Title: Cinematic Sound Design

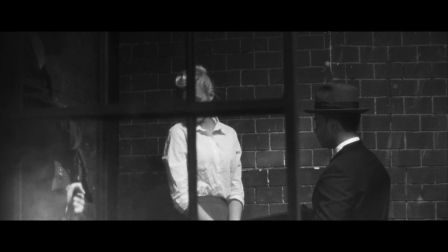(4:09)
So if we're going from one scene to the next, sometimes I'll have certain sounds kind of bleed through in the next scene with a little bit of reverb.
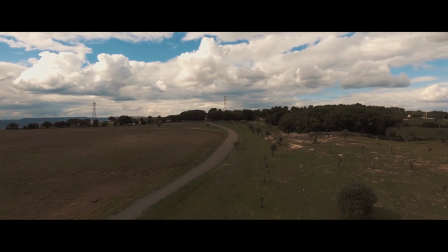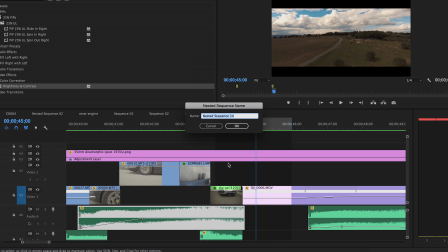(4:22)
And usually what I have to do is I have to nest that sound. Then I go inside of that nested sequence,
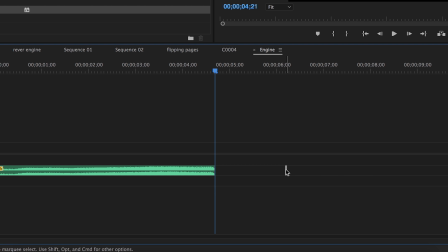(4:27)
cut a piece of the sound that I don't need and push it a little bit forward so that our nested sequence is longer than just the duration of the sound.
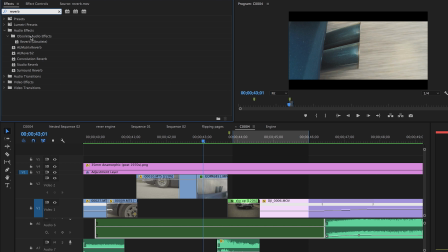(4:35)
And then back in our main sequence, you can add some reverb, make sure that you're not hearing that last tail end of the sound that we cut and moved.
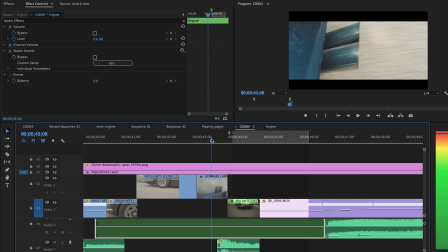(4:43)
And this way, the reverb won't just cut off when the sound ends, but because it's a nested sequence, it'll kind of carry through. And this is really effective, I think, when you're going from one scene to the next, one shot to the next,
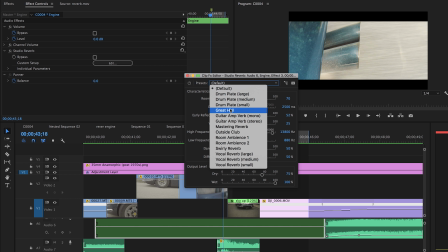(4:54)
and you kind of want to make it a little bit smoother, and sound can help you do that.
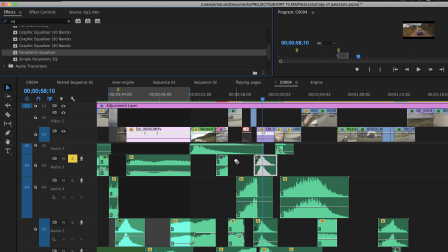(5:03)
To really understand EQing and how to really effectively EQ a sound or multiple sounds,
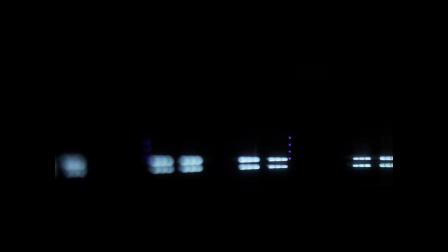(5:08)
it's important to understand that sounds come in a spectrum of frequencies. So you have your low end, your mids, and your high end of that sound. And applying an equalizer to that sound means that you have full control over those frequencies.
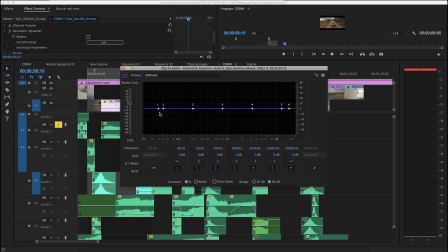(5:21)
If you have different sounds stacked together and layered on top of each other in your timeline, you want to make sure that they're not competing too much with each other, that they're not overwhelming each other. And it's very similar to music. If you have, for example, a bass line, you want to make sure it comes in nice and punchy and clear.
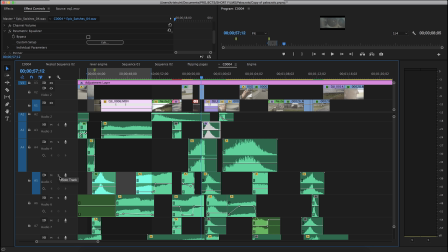(5:36)
You might want to take out the bass or the lower frequencies of other sounds in order to give more room for that bass line to come in. And that is exactly what we're doing here. So what you're seeing me do is I'm just running through these few sounds that are layered on top of each other. So that is EQing, which is a very technically easy thing to do as far as, pushing frequencies up and down.
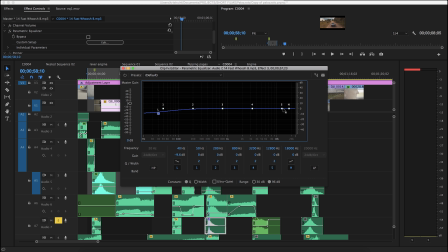(5:55)
But what is really kind of tricky is training your ears to really tell when a sound needs certain frequencies boosted or taken out.
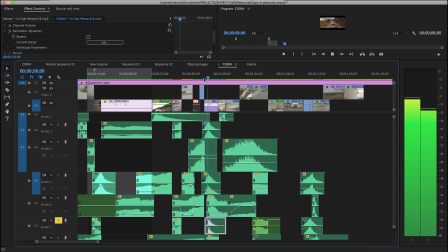(6:02)
Now, there's another way that you can make room in a way as far as sound, and that is with panning.
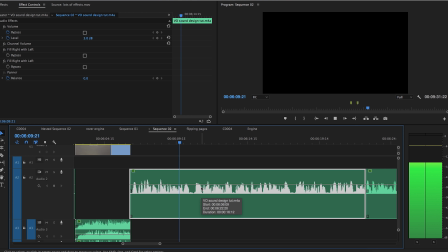(6:12)
So we talked about how you can take out certain frequencies to make room for other sounds to come in a little bit more clear.
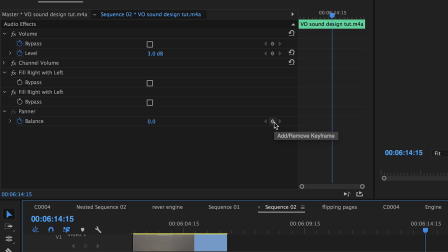(6:18)
Well, you can do the same thing with panning. You can make room by literally shifting sounds from your left speaker to your right speaker and just really kind of separating them out from the center,
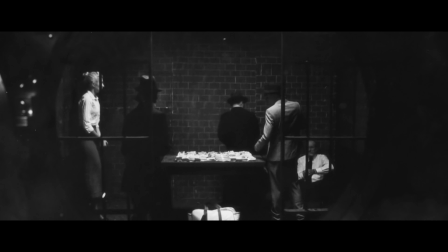(6:28)
when of course the visuals that you're seeing call for that. And this isn't just used to make room, but it's also used to make your sound feel a little bit more three-dimensional and lifelike,
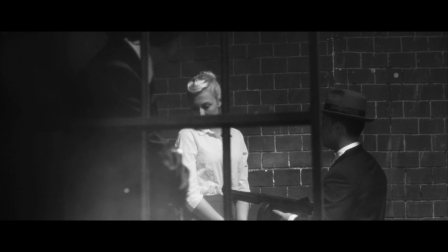(6:37)
because we are interpreting life through our two set of ears, and all the sounds that come into us are processed that way.
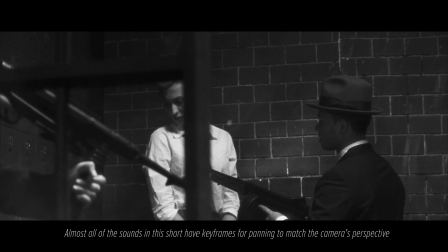(6:43)
So we're always channeling things from left to right.
Hey, quit playing around and put the money in the fucking bag.
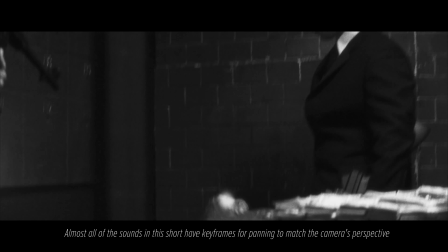(6:50)
So it's really great to take advantage of that and to pan certain sounds depending on what you see.
Damn.
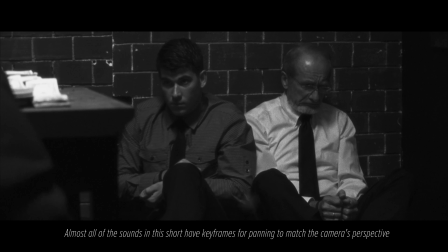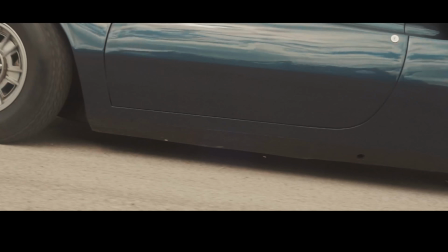(7:02)
So for example, in this scene, we have a shot of the tire, which is very centered,
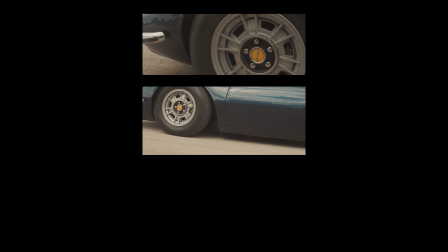(7:07)
but then we cut to a wider shot and we see that we go from the front tire and we kind of pan over with the camera to the back tire.
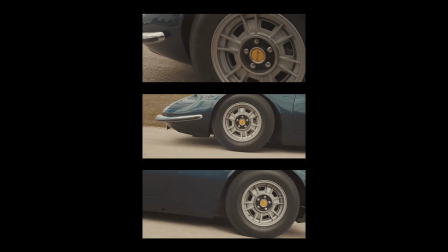(7:13)
And if you pay close attention to the sound, you can hear two separate tire spinning sounds.
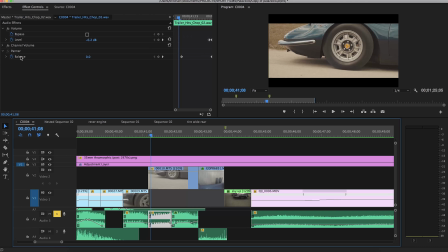(7:18)
So the front tire has its own sound, and once we pan away from it, the sound also pans away towards the left off screen,
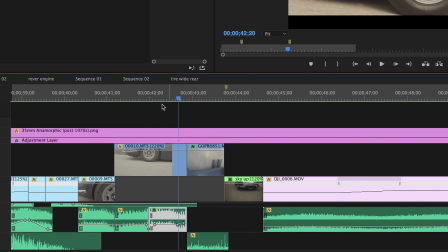(7:24)
and then the other sound for the back tire gets introduced to us by panning from right to center.
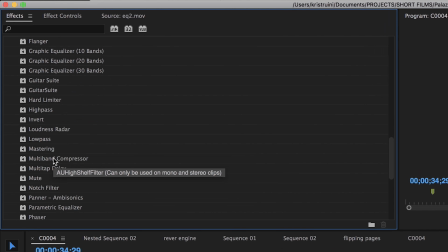(7:38)
So there are a lot of other built-in sound effects into Premiere, but the one that I use the most is probably the treble effect.
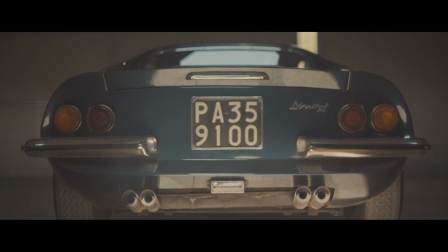(7:49)
So in this scene, for example, we hear the car start up. After he revs the engine a few times, we start to hear the sound go increasingly muffled.
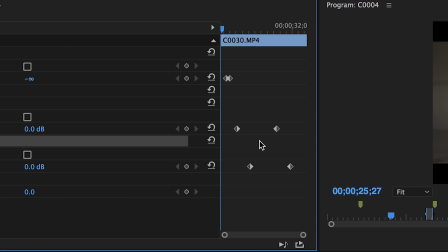(7:57)
And this is again to kind of build that anticipation, because this is the first time that we're hearing the car, so we don't really get a full sense of what the car sounds because it gets muffled almost immediately.
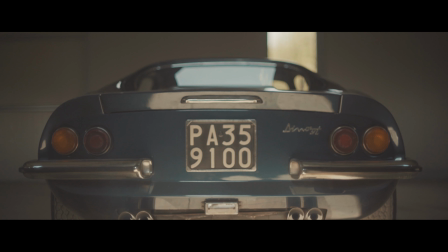(8:06)
So that kind of creates a bit of curiosity to what the car engine will sound once it's fully revved up and it's accelerating out of this garage.